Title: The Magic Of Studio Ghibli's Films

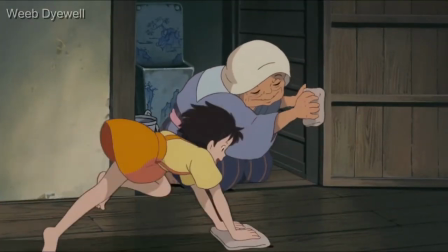[4:05]
The movies pay an awe-inspiring attention to details while crafting these scenes that makes it look so transporting and so appealing to the audience.
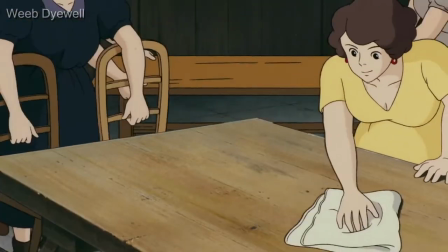[4:14]
Another thing which most people don't notice but it overall increases the magic of these movies is food.
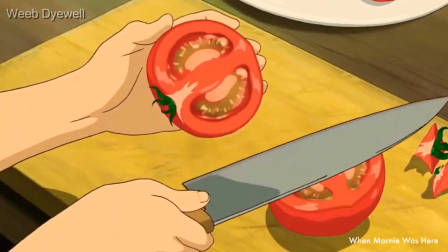[4:20]
I have little to no words to explain why it is an aesthetic. I mean look at it.
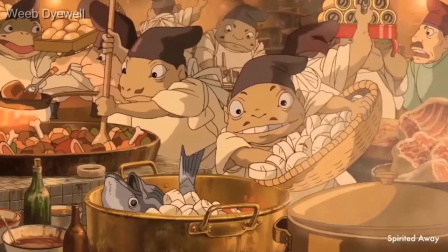[4:25]
It looks damn good. And for those of you who have watched Spirited Away,
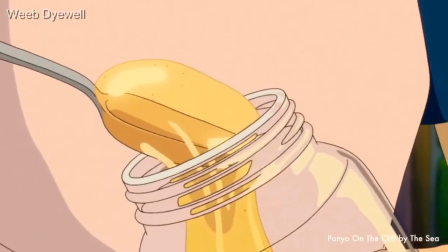[4:29]
it may be a little messed up plot-wise with the pig transformations and abdomen part but you can never deny the fact that when you watched it,
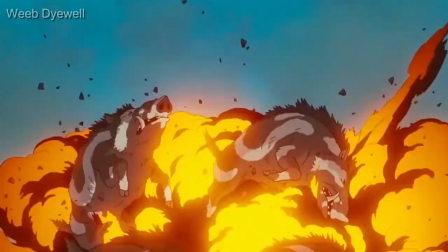[4:38]
your mouth began to drool. Another reason for its popularity is the trend for all things vintage-returning.
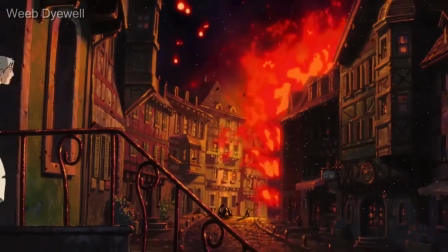[4:44]
Ghibli Studio is known for its detailed, hand-animated 2D animation, and most of its popular movies were made in the 90s or early 2000s.
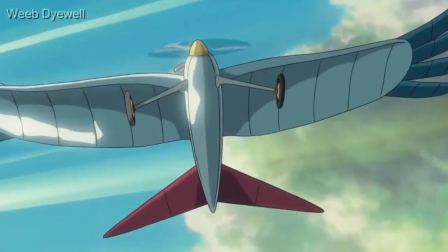[4:53]
It definitely fits the vintage trend. There are several other reasons, but a larger one is normalization of anime.
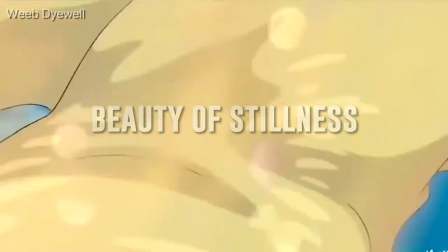[5:01]
Beauty of Stillness Part of what allows the characters to be fully developed in the length of Studio Ghibli's film is beauty of stillness.
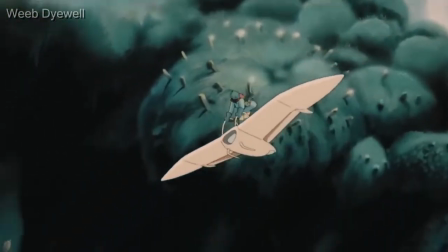[5:10]
For animation movies, Ghibli movies are quite long and slow-paced.
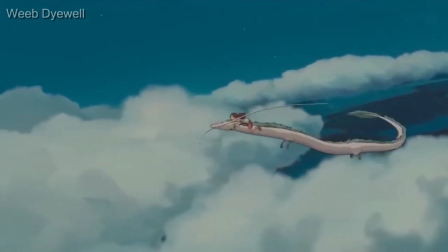[5:15]
And that's the real reason why we get attached to the world they live in and the characters of the movie.
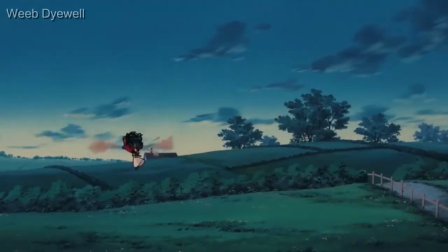[5:20]
Studio Ghibli's films present scenes of stillness or slower scenic scenes with little to no actions or words.
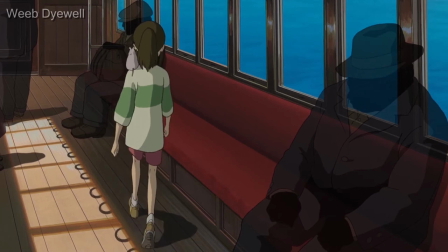[5:27]
These moments may feel unimportant but these are the moments that makes these movies feel so peaceful and so beautiful.
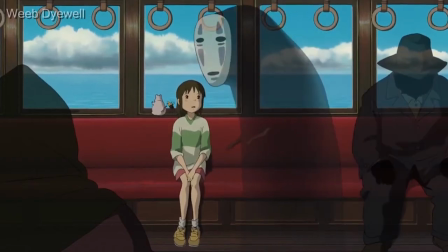[5:34]
It is in these slower paced moments that the audience can feel what the characters are feeling.
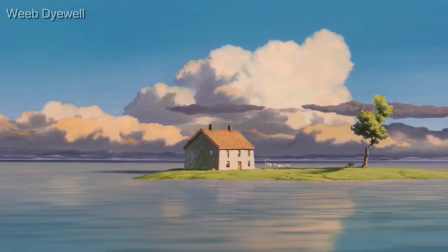[5:40]
No matter at what age you watch these movies, they are born to make you feel nostalgic.
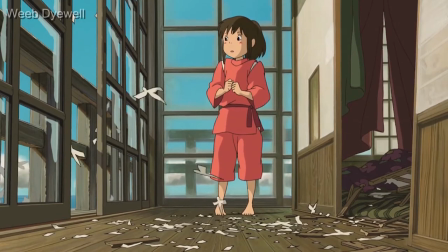[5:46]
It doesn't matter if what you are encountering on the screen never happened to you, it still feels as if it taking you back to your childhood.
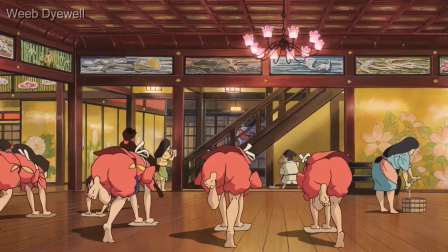[5:53]
This makes you feel remissence of your past that never was true.
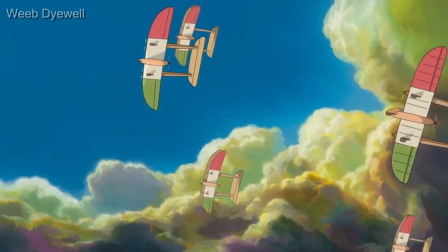[5:57]
The childlike curiosity and innocence of the characters makes you want to go back in time to when you were a child.
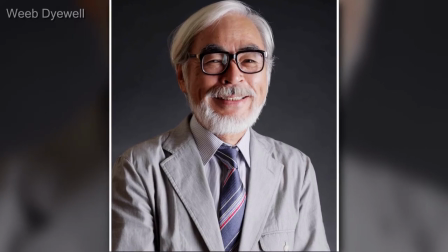[6:04]
Miyazaki is a genius because he pulls us into the world that feels right again.
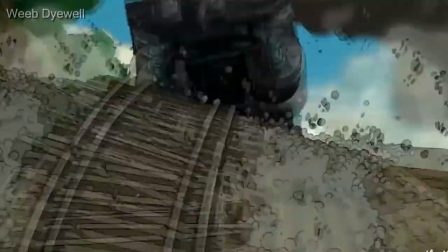[6:09]
It's not only the way his characters are written but also the whemiscal and joyful aesthetic of his anime.
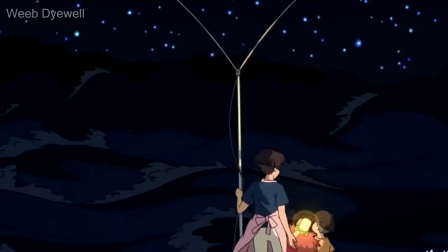[6:16]
No doubt, Studio Ghibli films are not for everyone. Some will find his narrative to be garnished but in many ways, that's the main point,
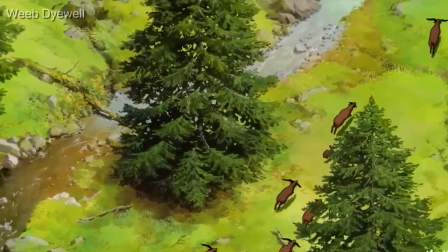[6:25]
a plot that is designed to illuminate just how different our relationship with nature could be.
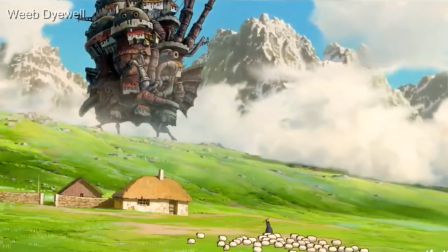[6:30]
Watching Miyazaki's films feels like returning home. By the end,
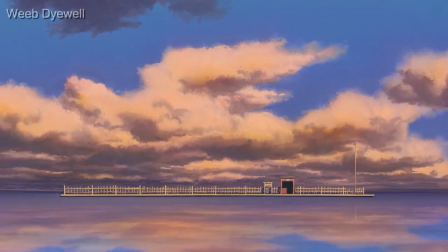[6:34]
we return to our everyday worlds with a fresh perspective that recognizes not only the tedium and troubles but also the new possibilities.
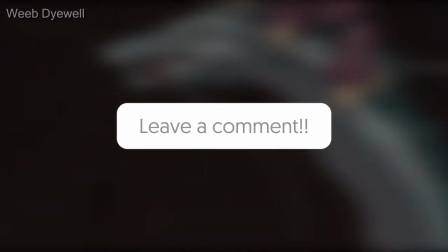[6:43]
Let me know in the comment section down below that what are your thoughts about Studio Ghibli and its movies and which is your favorite movie too.
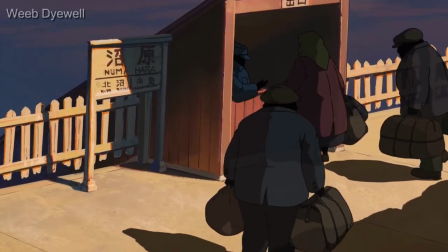[6:51]
And that's for today's video guys.
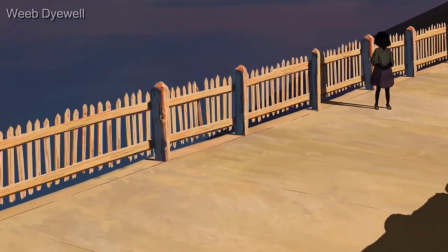[6:53]
If you enjoyed this video then don't forget to like this video and subscribe to my youtube channel because I post daily anime content about top 10 top 5 listings,
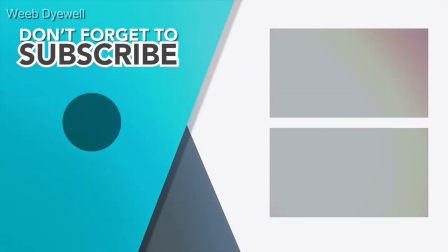[7:01]
anime reviews, recommendations, news theories and all sorts of anime content on daily basis.
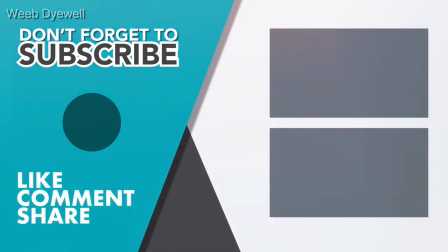[7:07]
So if you enjoyed, please subscribe and that was it and I will see you in the next one.
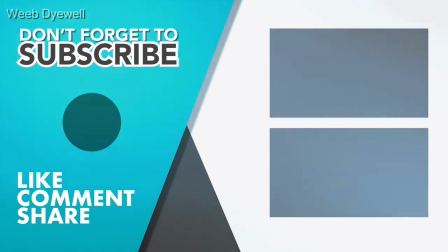[7:12]
Sayonara.